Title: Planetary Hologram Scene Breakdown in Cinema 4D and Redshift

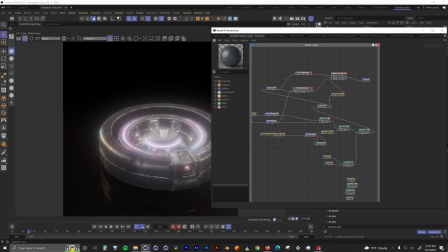Let's go over the main material real quick, but I'm not going to spend too much time on it since all the magic happens in the hologram itself and not the base. The main material is really just a blend of two different materials.
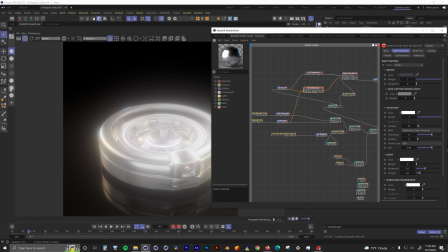our base material is this metallic material with a bump as well our
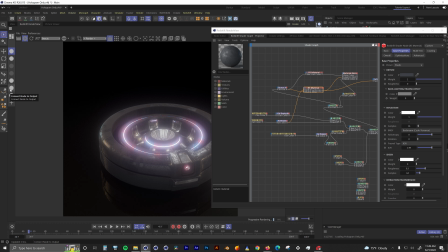second material is this more dirty damaged metallic material that has a bit of rust and dirt on it and
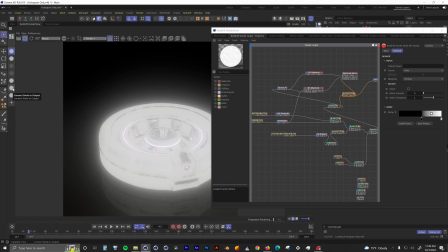they are blended together with this material which is a bunch of curvature and noise nodes multiplied together this also drives the bump map as well
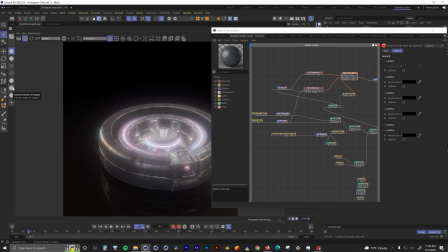and together they create this material if you would like to see more about this material let me know and i'll do it in a separate video i just thought it's a little less important than the actual hologram itself i'm
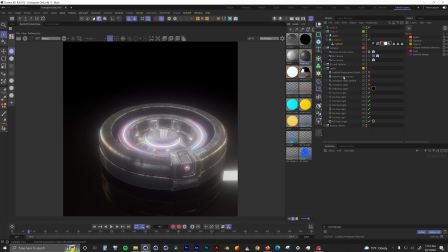gonna go back to my main camera right now we're
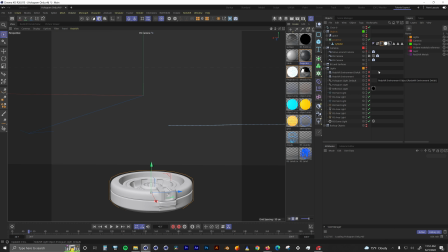gonna start talking about the globe now so let me open up all my globe objects and turn them all back on. This globe is essentially just made up of a bunch of spheres with different materials on them. And then above them, I have all my HUD elements. Let's turn off all the HUD elements for now.
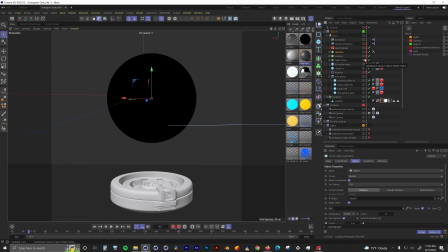I'm also going to turn off all the globe elements except for the base one, and we're going to start with that. This land 1 RS sphere is the main sphere that everything is based off of.
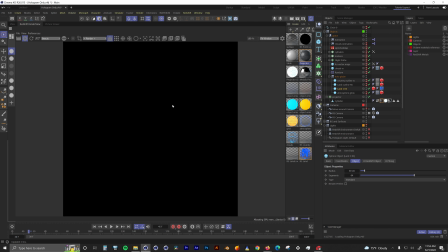So let's go over to the render view and take a look at it. All it is is just a sphere, the real magic isn't the materials, so let's take a look at that.
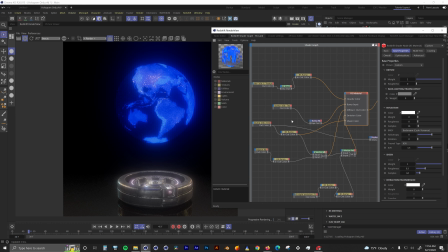If you aren't used to node style render engines, this material might look a little complex, but it's actually pretty simple and let me explain it. We're going to start with just the diffuse channel. We're going to follow this all the way back to here.
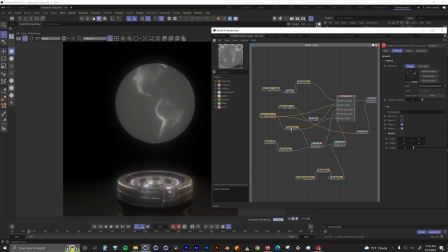This whole material is powered by this image. That image is fed into an RS ramp node that gives it the blue tint.
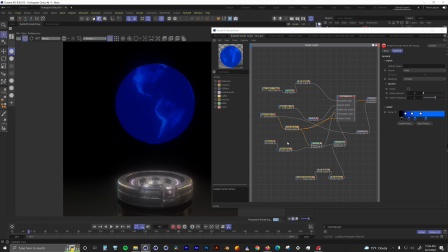Next, I have it multiplied with a Maxon Noise node to give it a little bit of a glitchy look.
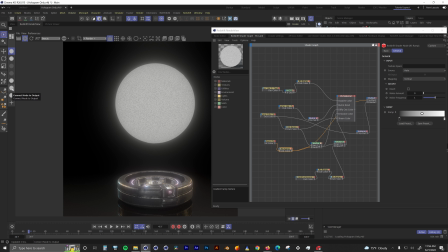That node is pumped through an Aris Ramp node to control how glitchy I want it to look. These ramp nodes are amazing at controlling levels of detail. Then it is fed to a Vector Multiply node to give it that final, diffused look with that little bit of glitchiness to it.
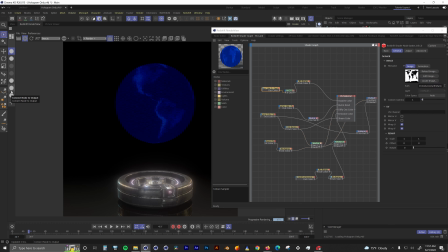I wanted to make the ocean semi-transparent, so I'm using this image to generate an opacity mask.
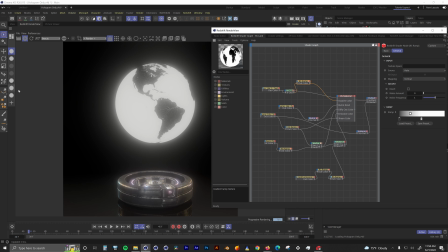I then inverted it and used another ramp to control how much opacity is used in the oceans.
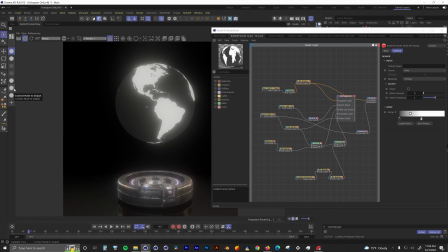I wanted to keep a little bit of them to give the sphere a little more curvature and make the sphere look a little more 3D. As I said before, that first image I showed you is used for the fuse, bump, displacement, and also part of the emission.
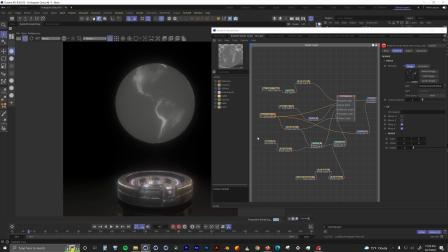The last part of this material is the city light emissions and the overall emission. This city light emission image is pumped into a ramp to control the brightness and then another ramp to give it a tint.
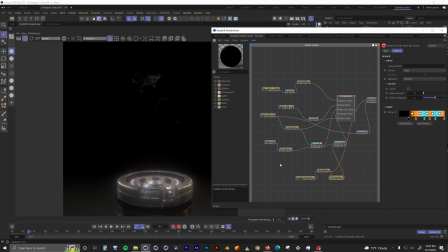It's then pumped into a vector add node with a diffuse group that I showed you before that gives it the blue glow and also the orange glow of the cities. And then our final material is what you saw before.
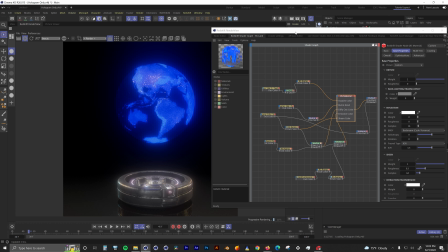You can see the overall technique now. It's mostly emission, opacity maps, ramps, and noise for all these elements.
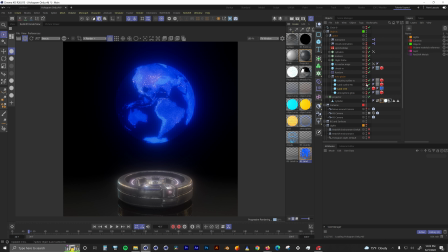But I wanted to add more detail, so I added another sphere that was just slightly larger than the space sphere.
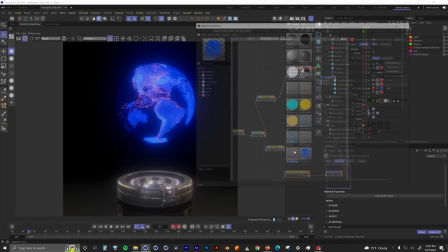This sphere would be the landmass outline. I wanted it slightly larger so it looks like a hut element above the landmass.
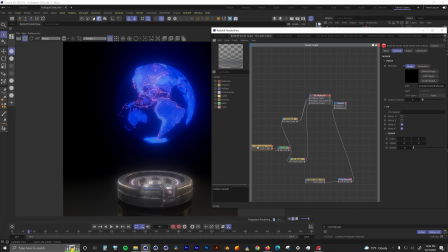This material is a lot less complex than the main sphere material. It's based around this image of all the continents outlined.
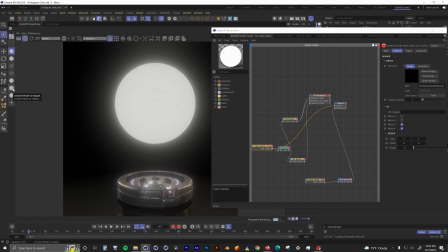It's kind of hard to see right now. It's just a white image with a black outline around the continents.